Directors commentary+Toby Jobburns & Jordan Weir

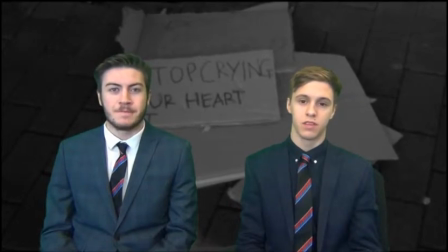(0:03)
Hi, I'm Jordan Weir. And I'm Toby Jobburns. This is our director's commentary for our A2 media evaluation.
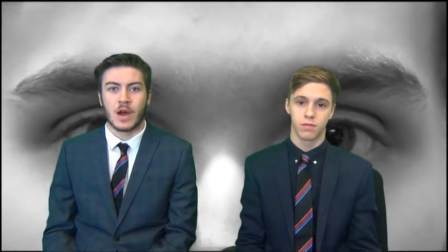(0:09)
For our production, we produced a music video to the song Stop Crying Your Heart Out by Oasis. We also made corresponding auxiliary products.
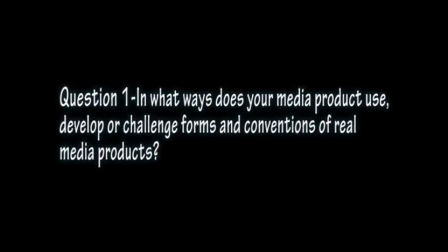(0:17)
Question 1. In what ways does your media product use, develop or challenge forms and conventions of real media products?
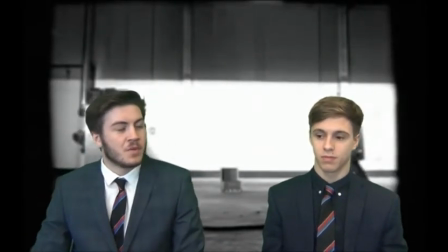(0:25)
During the planning stage of our production, we discussed various ideas and came up with an idea which would not stray too far away from a typical Oasis video,
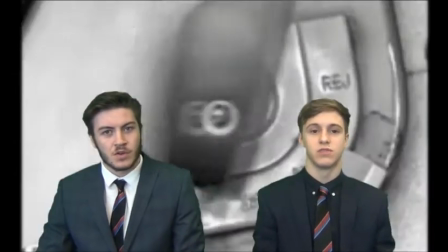(0:32)
which would be both performance-based and narrative-based. As well as being as realistic as an Oasis video, we also wanted to challenge some forms and conventions of a rock video.
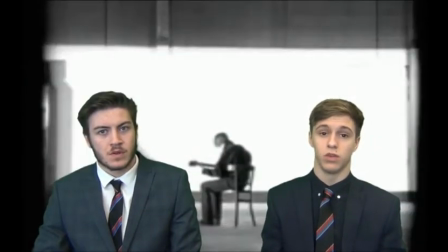(0:40)
We used a black and white filter, which is similarly used in Wonderwall and Importance of Being Idle, which is a few of Oasis' other songs.
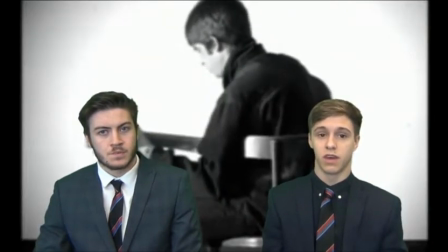(0:47)
We also wanted, like their idea, of having a lead main character throughout the whole video.
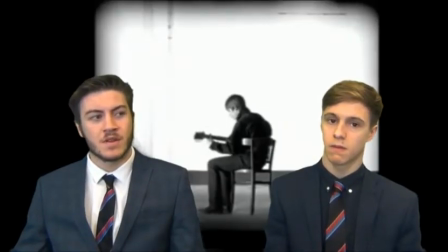(0:51)
We also found they used guitars and drums and all the stereotypical rock instruments.
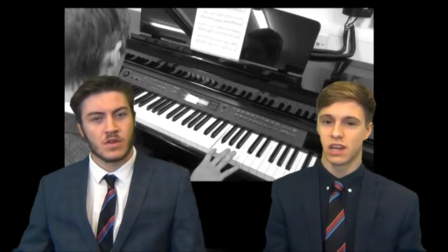(0:58)
We chose to challenge this by using a piano.
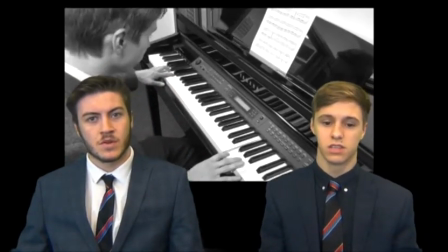(1:01)
Piano doesn't really tie in with a rock in music videos, so we thought by adding the piano it would challenge the forms and conventions of a usual music video. Yeah, it would, and the piano has a large part of this song, so we thought it would fit quite well, challenging it and also fitting well to the song. We also developed an idea that was used by Coldplay in their music video The Scientist. This effect was used in Adobe Premiere by reversing the shots that we already had.
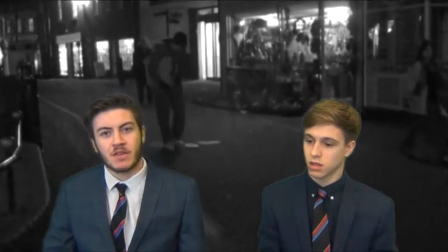(1:26)
We reversed it so that it would kind of show the character's split personality and like the two sides of his life,
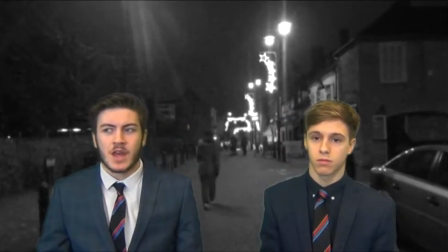(1:32)
and it also gives off like the illusion that he was in a dream or he was maybe looking back over his past life and like a memory.
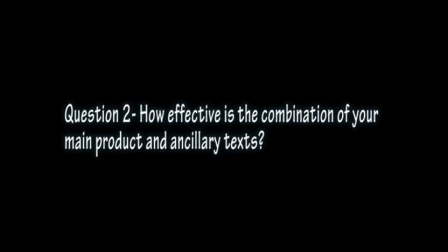(1:40)
Yeah. Question 2. How effective is the combination of your main product and the auxiliary text?
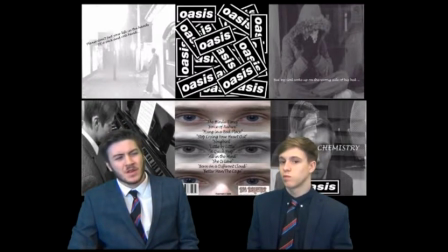(1:46)
So as you can see by our auxiliary text, we decided that we wanted to make a direct link between the two. So we first did this by taking screenshots from our actual music video, which we were then going to incorporate into our auxiliary text.
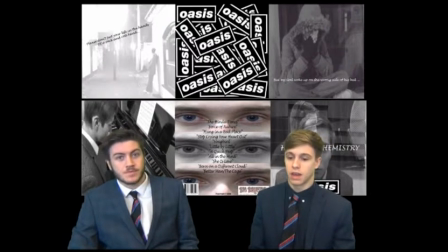(2:02)
We chose to use the black and white filter again on our auxiliary text, but also used a little bit of colour because we thought that by keeping it black and white that it wouldn't really attract the audience and they'd see it as dark and glue. Dull, yeah. And dull. The hazy effect on the inside of the colour suggests that he remembers his old personality but doesn't really want
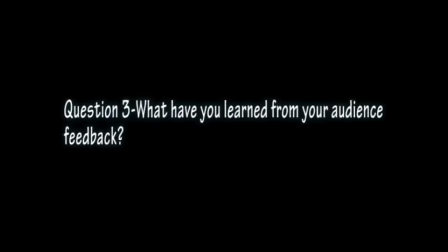(2:24)
to express it, and the only way he does express it is through the music. Question 3. What have you learned from your audience feedback?
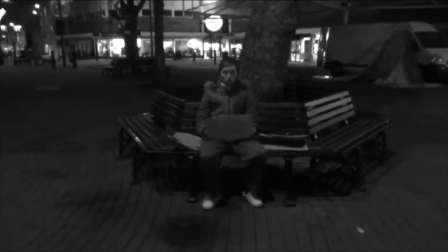(2:32)
The audience feedback we received was mainly positive in response to our music video.
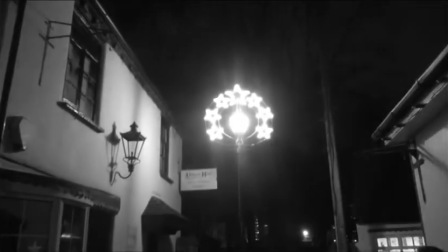(2:37)
However, some people questioned our decision to make our production black and white due to the difficulty to see certain shots.
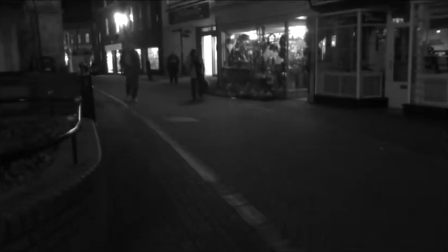(2:44)
We stand by our decision to make it black and white as it best reflects the mood of the video and helps represent the flashback side of the video.
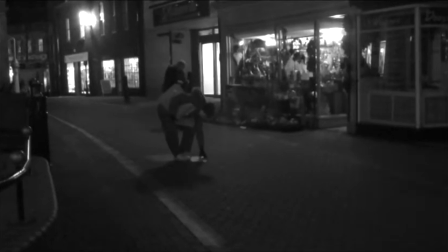(2:51)
Within the feedback we received, we had a comment suggesting we should have made a link between how the character got from where he was to the studio life.
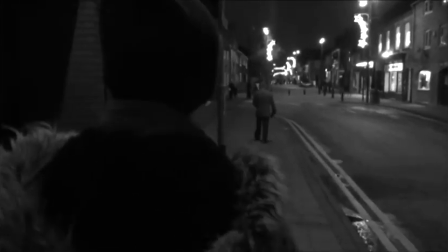(2:59)
We felt it would take away from the impact of the video if we concentrated more on him getting better than the sad period which we wanted to focus on,
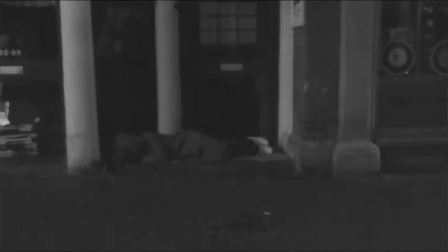(3:06)
as this reflects the lyrics of the song. However, we took on board some suggestions such as the lip syncing.
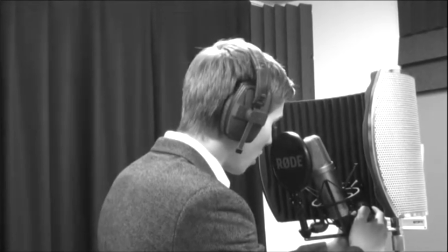(3:14)
We had suggestions that it was a bit out of time, so we went back, slowed down the footage of certain shots which would then make the lip syncing more in time.
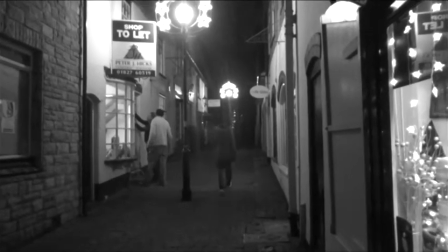(3:24)
Another issue that was raised was the smoothness of the editing.
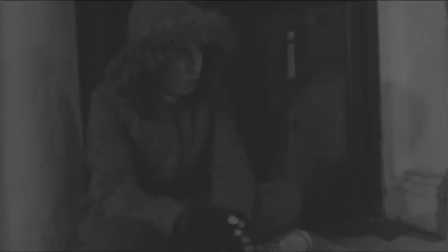(3:28)
We decided to do jump cuts as we felt it better reflected the personality of the character.
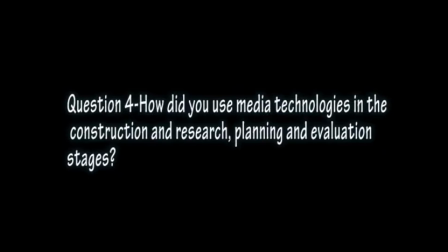(3:34)
Question 4. How did you use media technologies in the construction, research, planning and evaluation stages? Firstly, starting with Blogger. Blogger allows us to upload, update, edit any work that we've done in class or outside of class as it is accessible by the internet. This is helpful in case, like in holidays or on the weekends, we've thought of any ideas, we can update or edit a post that needed finishing. Relating back to question 3, Blogger allows us to present our work to the fellow students on the internet, which everyone can access.